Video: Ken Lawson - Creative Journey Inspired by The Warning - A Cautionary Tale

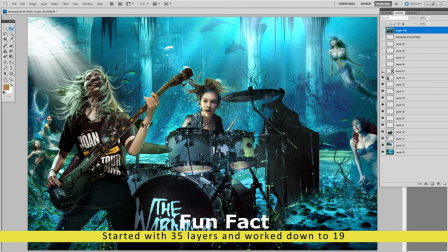[16:17]
And then Allie's hair, I had to paint in all the hairs flowing around,
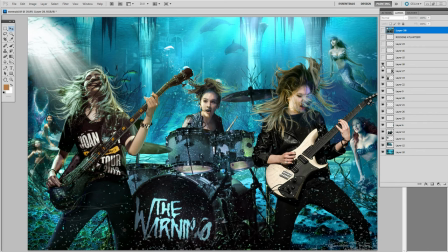[16:23]
added in bubbles to make it look like there's air moving in the water. Danny's picture there, her hair was actually crazy like that in the picture so that worked and then the jellyfish tied in with their hair so that worked
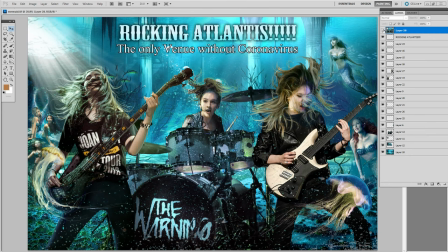[16:37]
out really cool too and then of course adding in bubbles on the around the drumsticks where she's singing on the mic and so you can see
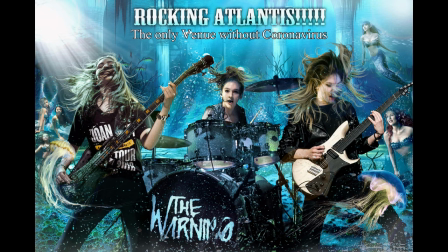[16:45]
all of the movement even coming off of Ally's bass as it's coming up but that one I thought turned out really cool
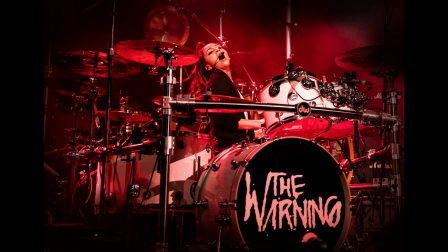[16:53]
now we're to the cover of Crimson Queen which I wanted to change now the pictures at the beginning here are ones I put at the beginning and the end of the
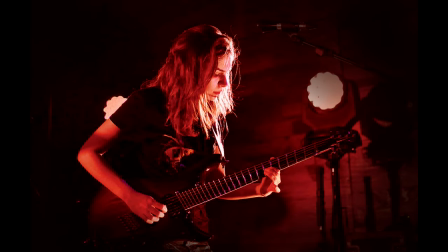[17:02]
video just kind of a tribute to the fact that they wrote the song and I wanted to turn it all crimson because you know crimson queens duh
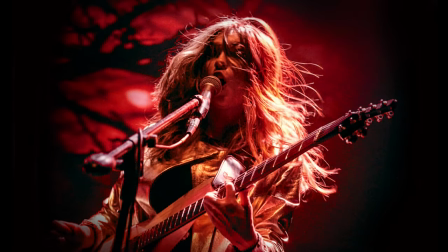[17:10]
so they turned out cool on their
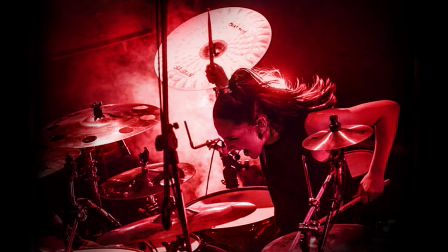[17:15]
own and then I thought the song was really neat the way it went because I didn't want to do
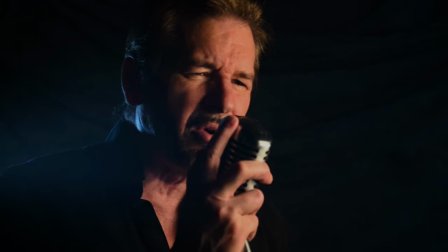[17:20]
a straight up cover I had added more percussion in the background and gave it a different feel
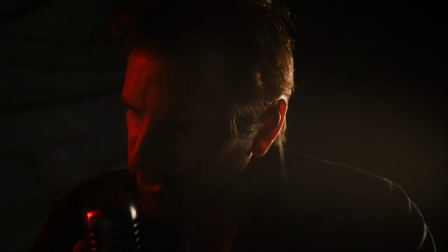[17:26]
and once again learned something new on
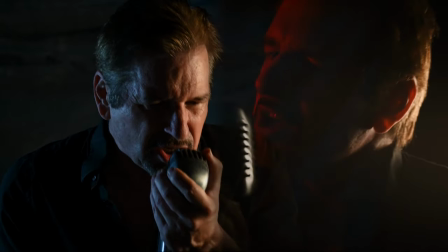[17:32]
video and did more lighting because I have a theater lighting background as well
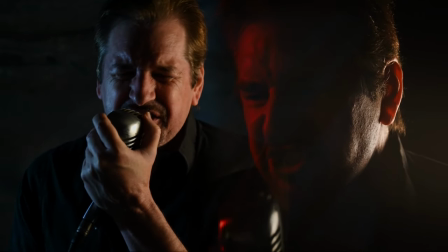[17:37]
so I wanted to light it to be cool and then represent the two sides of
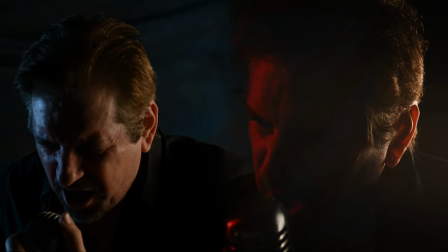[17:43]
the personality and there's another one that comes in and out but it was just an optional thing but I kind of made the two sides merge together
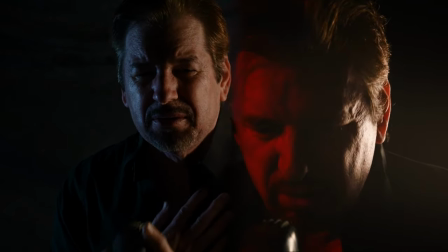[17:56]
off and on through the video where you know signifying kind of that they
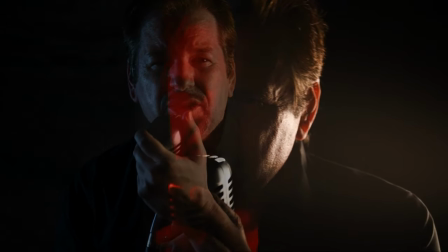[18:02]
that sometimes have the same goals but I would love the way that
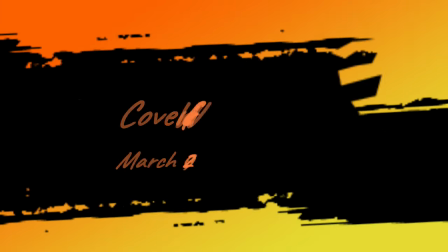[18:08]
one came out
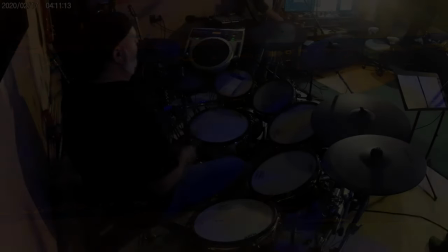[18:11]
wish I could remix it but anyway so then I decided I want to do a live so I got in touch with a couple of
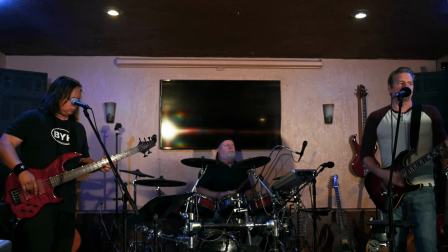[18:18]
guys i knew that played i'd been recording a cd for the guy on the left his that he writes everything he's a phenomenal guitar player and has actually become a warning fan since all this um the drummer loves paulina's drumming and said it's pretty tricky
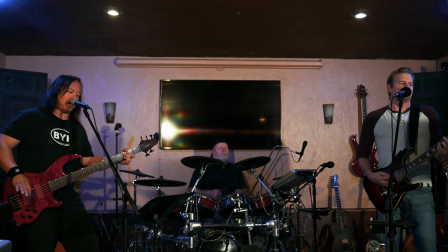[18:36]
but he nails it um i picked wildfire because they never
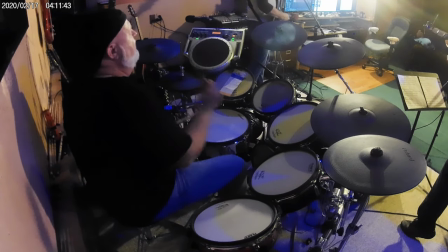[18:41]
do it and i thought oh they haven't done this in forever And then right before I put the video out,
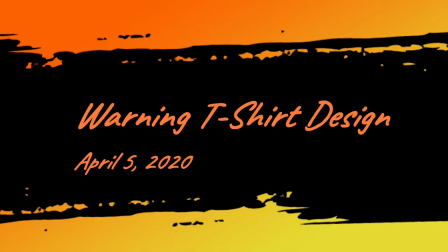[18:47]
they did the quarantine concert and did Wildfire. So I thought, well, of course you did.
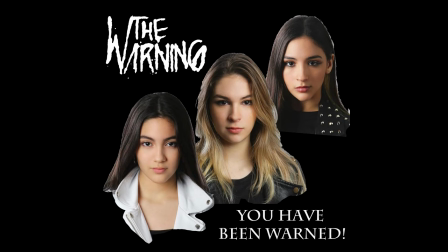[18:53]
All right. So now we're to the shirt. I wanted to make myself a shirt because honestly, I was short on money and couldn't afford to get merchandise.
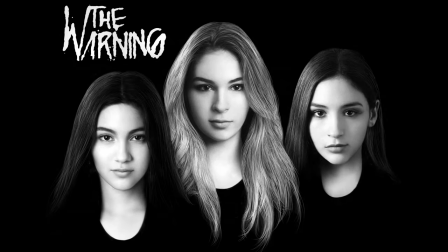[19:01]
Because I was already doing Patreon and supporting a monthly and doing the Kickstarter thing.
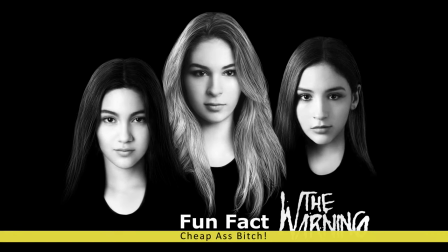[19:06]
So I didn't have money to buy merch. So I decided to make myself a shirt just so I could have something.
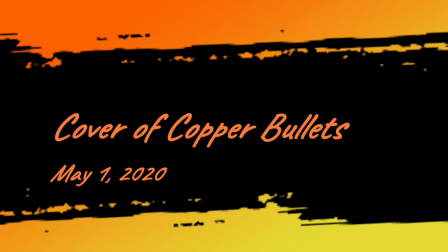[19:13]
Which it turned out pretty cool. just put it together from different pictures like you saw at the beginning and I wore it in one of the upcoming videos
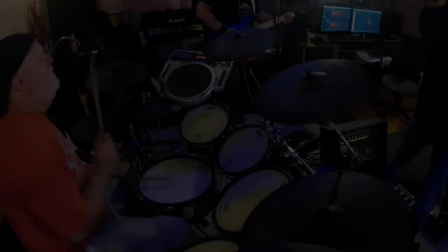[19:22]
okay so the guys that did Wildfire with me we just got together and jammed and did that before the jam
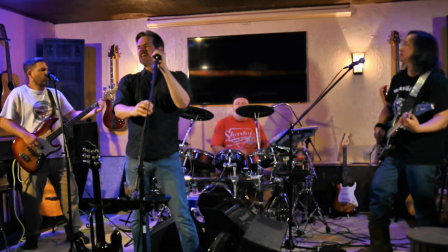[19:29]
so then we picked this song to do for the next time we got together because I wanted to shoot another video
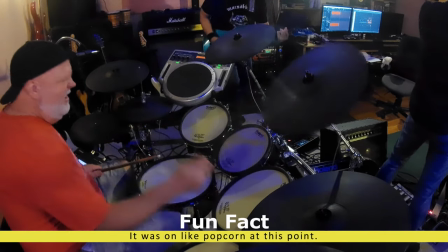[19:37]
and this time Eric learned the guitar because it was harder
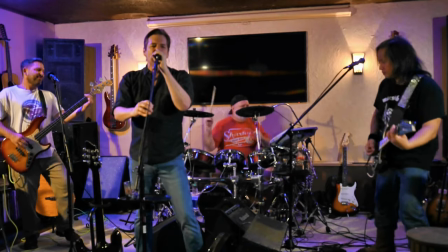[19:42]
because I hadn't been playing a whole lot and so the singing was going to take some effort so I went ahead
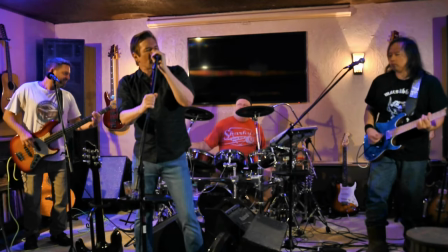[19:50]
and concentrated on that and Eric did a great job well they all did
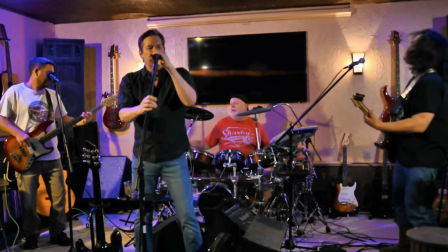[19:56]
and once again a little bit of out of focus because I'm doing everything myself
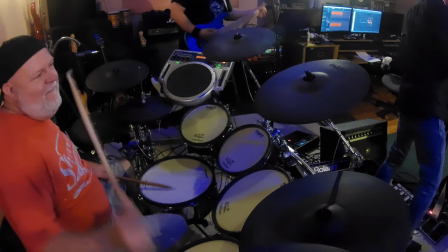[20:00]
setting up and everything so sometimes I make mistakes
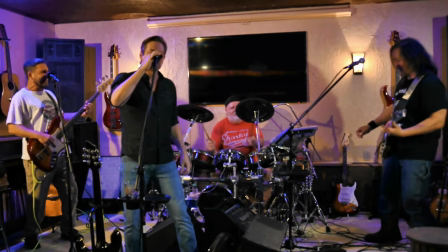[20:07]
but it ended up really good and the guys had a great time filming it as you can see.
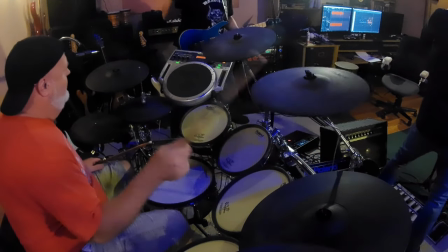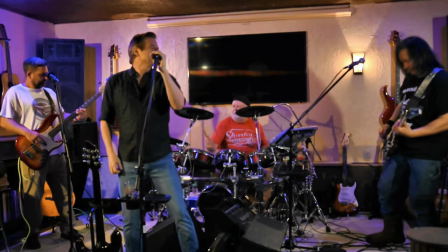[20:17]
Here comes the cool fill.